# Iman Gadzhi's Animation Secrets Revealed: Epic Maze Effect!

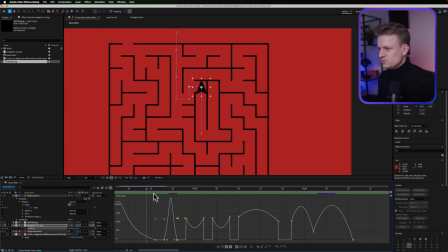[4:07]
And basically what we want to create is have these beautiful mountains. Maybe this one goes even a bit too quick. You can always go out of the graph editor and move a couple keyframes. So basically making sure that there's a bit more space in between this, even though it's a small movement, I want it to be smooth.
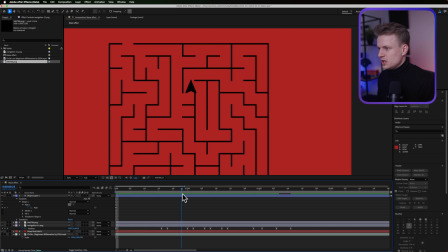[4:24]
As you can see, this is exactly what we want. Now, once you're done with that, of course, you want to do the rotation. First, I'm gonna activate motion blur to make sure that this is a bit more smooth, makes the animation look way cooler. And we're first just gonna do the first corner, and then after that, it's just rinse and repeat.
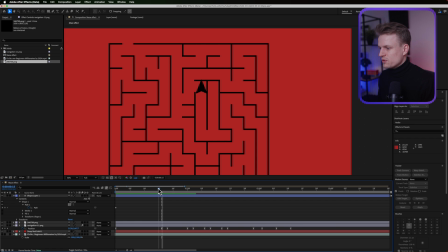[4:39]
So as you can see, it will stop here, and this is the perfect moment for it to rotate to the next angle. So we just press R for rotation, set a keyframe, press U to see all our keyframes, and then just see where it basically is to the next part. You can just move this parameter or you can just type it.
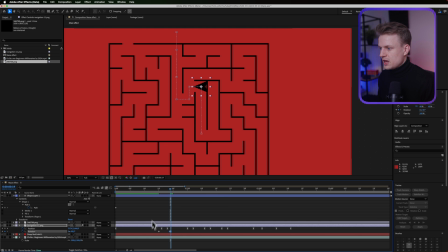[4:57]
It's minus 90 in this case or this scenario. And of course, we're gonna also select these keyframes and then easy ease them. You can also do this at the end. So you select all the keyframes and then easy ease them. And as you can see, this is way more smooth than the auto orient feature.
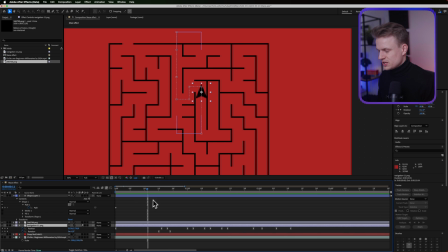[5:12]
Exactly what we want. If you want to, you can of course make sure that the navigation icon is a bit smaller, but we're getting somewhere.
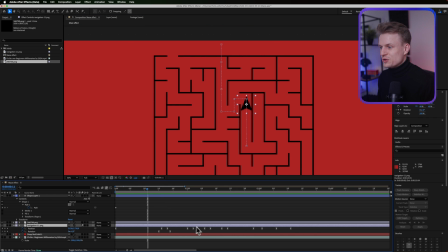[5:19]
We just now have to do this for all the parts. I won't show you that, that's a bit boring, but let's style this a bit further.
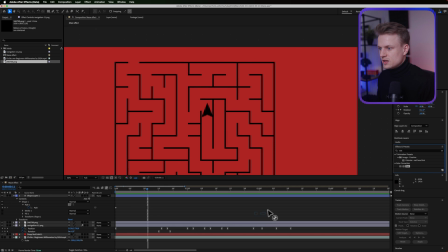[5:25]
First thing, what I'm gonna do is add a tint to this navigation icon, and I'm gonna swap the colors. This will make it white, and then I'm gonna add a glow, and we can really increase this by a lot to make sure that it's nice and bright.
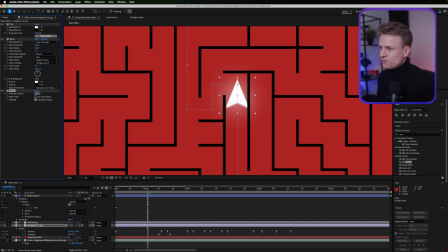[5:38]
Then we can even add a noise to this. Make sure use color noise is off, and we can add a bit of texture to this by adding a bit of noise. It doesn't have to be much, maybe 20% or something. Now that's already really cool. I really like this.
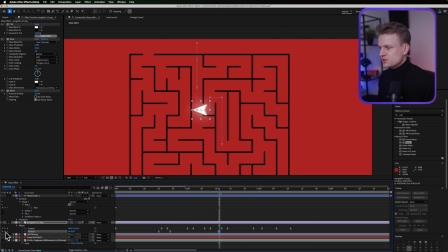[5:52]
Of course, the navigation needs to be on top of our maze. I'm just gonna quickly rotate it here to make sure that it's basically straight again. There we go. And then I want to do the breakthrough animation. As you can see, it goes back and then goes through it.
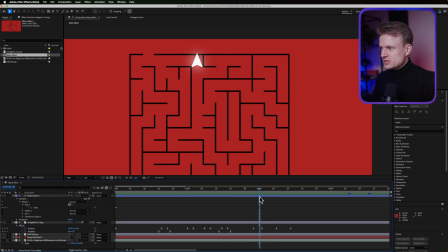[6:06]
But what I don't like per se is the timing. Basically wanted to really catapult and then break through. And this goes a bit too quick, as you can see when I play it. And to change this, I just use the graph editor. I'm just gonna move this keyframe down and move this keyframe down.
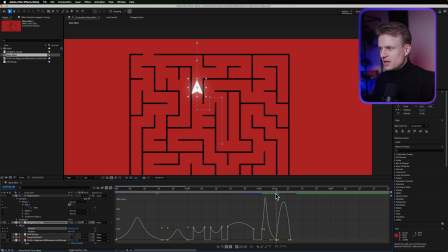[6:23]
And then I make sure that basically it will ramp up and then goes quite quickly, maybe a bit of a curve like this. Let's play this and let's see what it looks like. Can always, yeah, this is already way better. And maybe just the timing, if I just go out of the graph editor, then I can just move these keyframes over and let's play this again. As you can see, it really breaks through. It's like catapulting, pulling back, and then boom, launching it through.
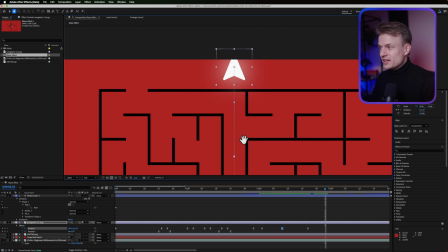[6:49]
Now, in my opinion, to break this maze is quite easy. And I would just do this by duplicating the maze, basically selecting a certain point that we want to make it break. So for example, I'm just gonna grab the pen tool and then I'm just gonna make two masks.
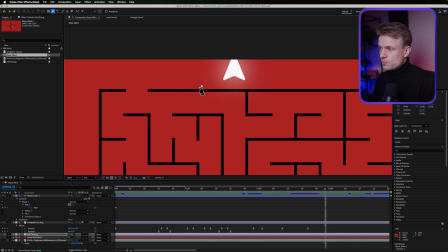[7:04]
So I'm just gonna, let's say, I'm just gonna break it like this, something like this. Then I'm gonna select the selection tool and then I'm gonna duplicate this by double clicking it, then hitting Command D. Let's open up our layer to make sure that the mask is duplicated, and it is.
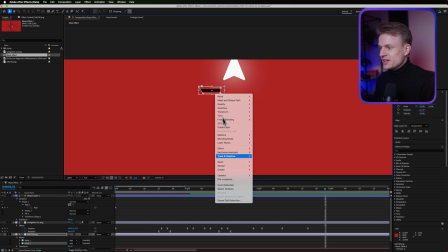[7:20]
So that's great. We can now again double click it, right click, then we go to transform and flip horizontal.
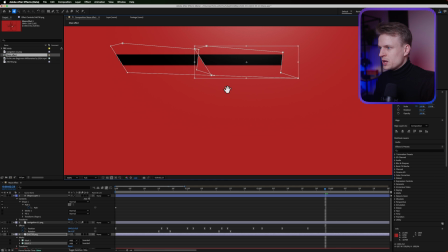[7:28]
Or we can also just move this over and maybe zoom in a bit, and then maybe adjusting the mask a bit to your liking.
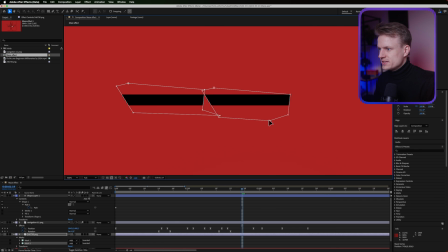[7:36]
Maybe something like this. I'm just gonna adjust the mask a bit. So we basically have something like this. This is cool. Now I'm gonna duplicate this twice, this layer, one, two. And this is gonna be left piece and right piece. And this is called maze. And then just make sure that these are both subtracted and subtracted.
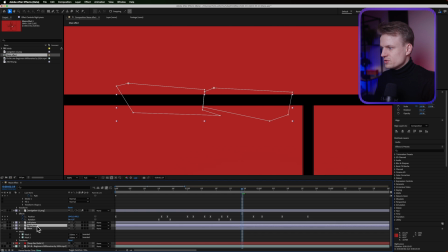[7:55]
And then we go into the right piece. We open that up and basically make sure that the mask, so this is in case mask two is on, and the mask one, you can just delete. We go into the left piece and we do the same, but then the other way around. So we're gonna delete mask two. So we have a left piece, a right piece, and we have the maze.